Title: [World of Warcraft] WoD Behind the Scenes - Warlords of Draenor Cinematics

And it's really going to be interesting for players to, as they adventure through Draenor,
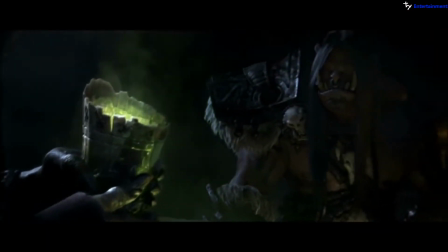kind of uncover what happened and uncover what's happened as a result of this change. in traditional history.
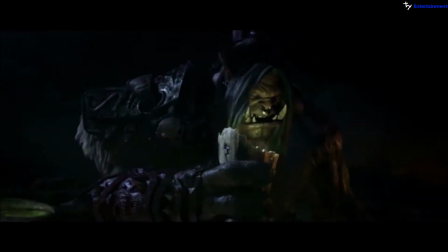Drink Hellscream.
We started thinking about Manoroth, and, you know, in the literature, he isn't present at this ceremony, at this blood pact. But we started thinking, that doesn't mean that he wasn't there. Maybe he's, like, using fel magic to cloak himself, to hide himself. And so then the Hellscream's plan started to emerge, that maybe what they needed to do was to openly defy Gul'dan and Mannaroth by pouring out the blood,
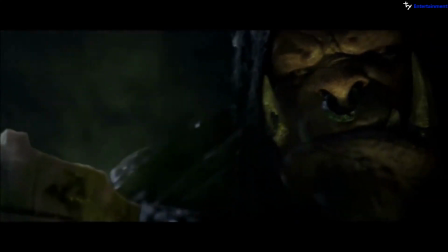by not drinking from the cup, and make the demon show himself and then take that guy down.
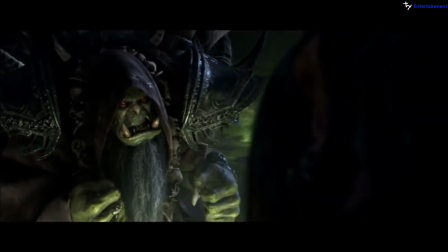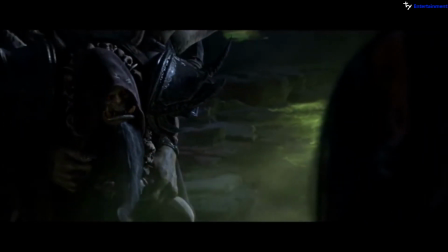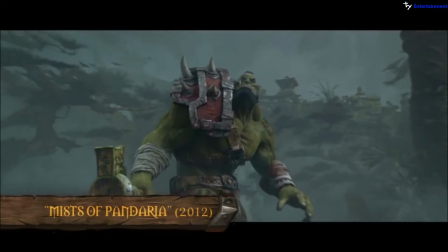We felt like that the sort of whimsical design approach that worked so well for Pandaria probably was the wrong fit for this one. And this one we needed to go photoreal. We just really needed to make you believe as much as possible that you were looking at real creatures. And that comes, you know, at a price. I mean, it is extremely intensive to get in there and really make skin look like real skin and sweat look like real sweat. The thing about CG is you can run into the uncanny valley very quickly, right? But I think what we call hyper-realism is something that our fans really enjoy.
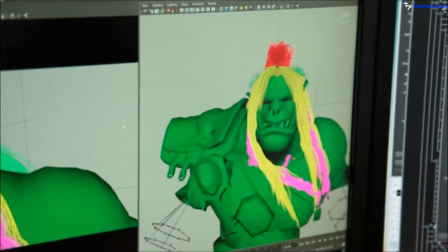You know, we don't use a lot of motion capture, if at all, any. And I think a lot of that is really to create a sense of fantasy.
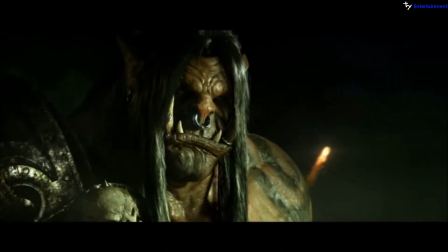So another big challenge for us was Hellscream and things that have changed from his first inception to this particular rendition of him was he's brown, right?
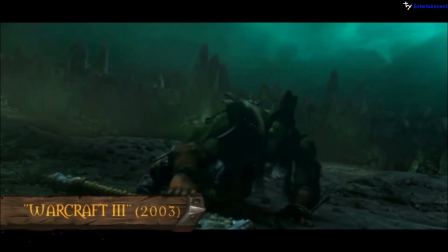We've only seen him with green skin. When we revisited him here, we knew that this was going to be before he had been corrupted.
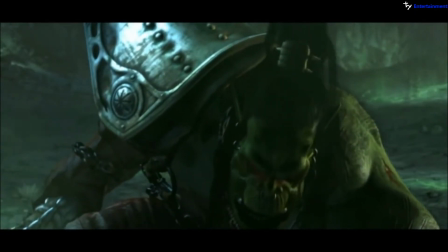And so, you know, talking to Chris Metzen, talking to Robinson, a lot of the ideas that were floating around the table was like, these guys are more Mongolian, a little bit more feral, more furs, a little bit more of the Conan sort of vibe. We kind of abandoned the old orc and brought out the new and started focusing on what would this a lot grittier, a lot more tangible orc look like. And that's where we landed in. It's definitely by far the most scary orc we've ever done in cinematics. The three orcs really needed to be very distinct, especially Grommash and Garrosh. You know, you needed to really understand that they were different characters, but also little hints in there of the lineage,
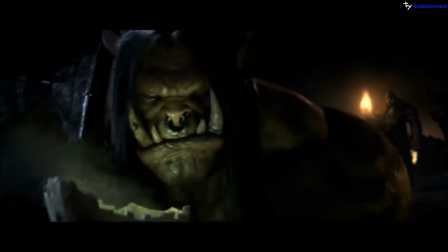because they are father and son, whether they know it or not at this point. I especially like some of the parts of Gul'dan's face.
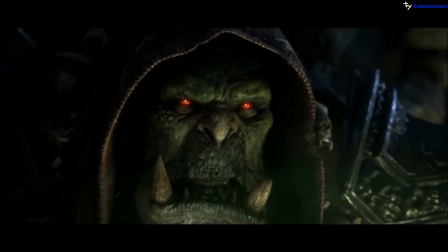We spent a lot of time with his upper lip, really focusing on how much the demon blood has really changed him over time.
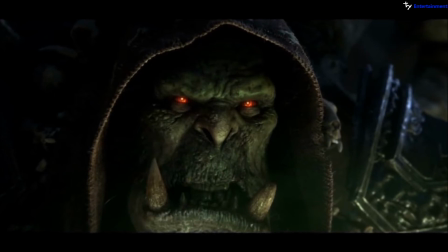Some of these characters are from the past, certainly, but we needed to re-envision them in a way that they could emote and really convey real action and real depth to their characters.
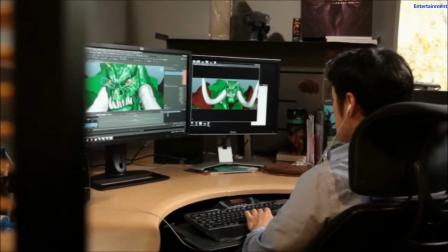So we had to break down their face from a completely different standpoint. So that was the balance, was to make them recognizable, but also to bring them up to speed in terms of 21st century CG.
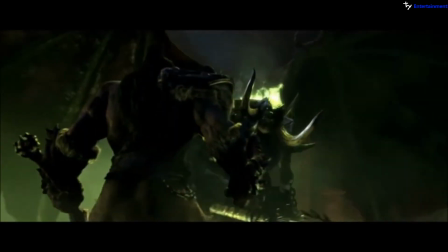with manneroth maybe more so than some of the other characters we had to walk a very fine line between upgrading his design with today's tools while still living up to the essence of what manneroth is
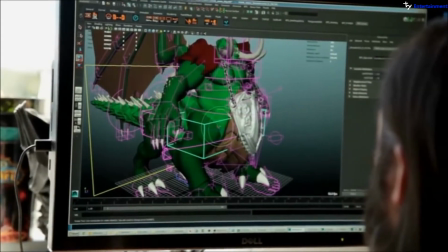and make keeping him recognizable there's a lot of things we probably could have updated from a from a design standpoint but in many ways we had to respect the manneroth and than what people remember him to be.
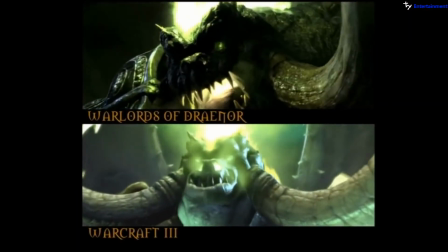When you look at the two characters, they're obviously mirror images of each other, but with subtle changes enough to where the fan who's really paying attention will notice the huge difference.
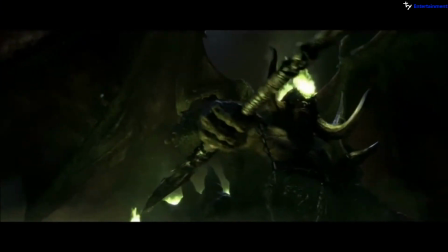And did you bring these mongrels here?
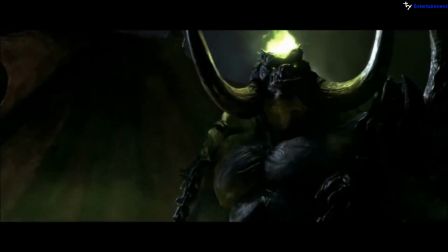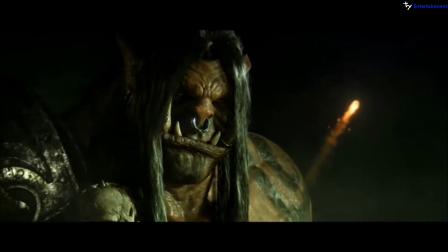The point that Garrosh concludes he's got to stop Gul'dan, and that this curse will not happen, and that the orcs will not turn green, they will not gain super strength and resiliency, they will not become effectively Hulk-like monsters.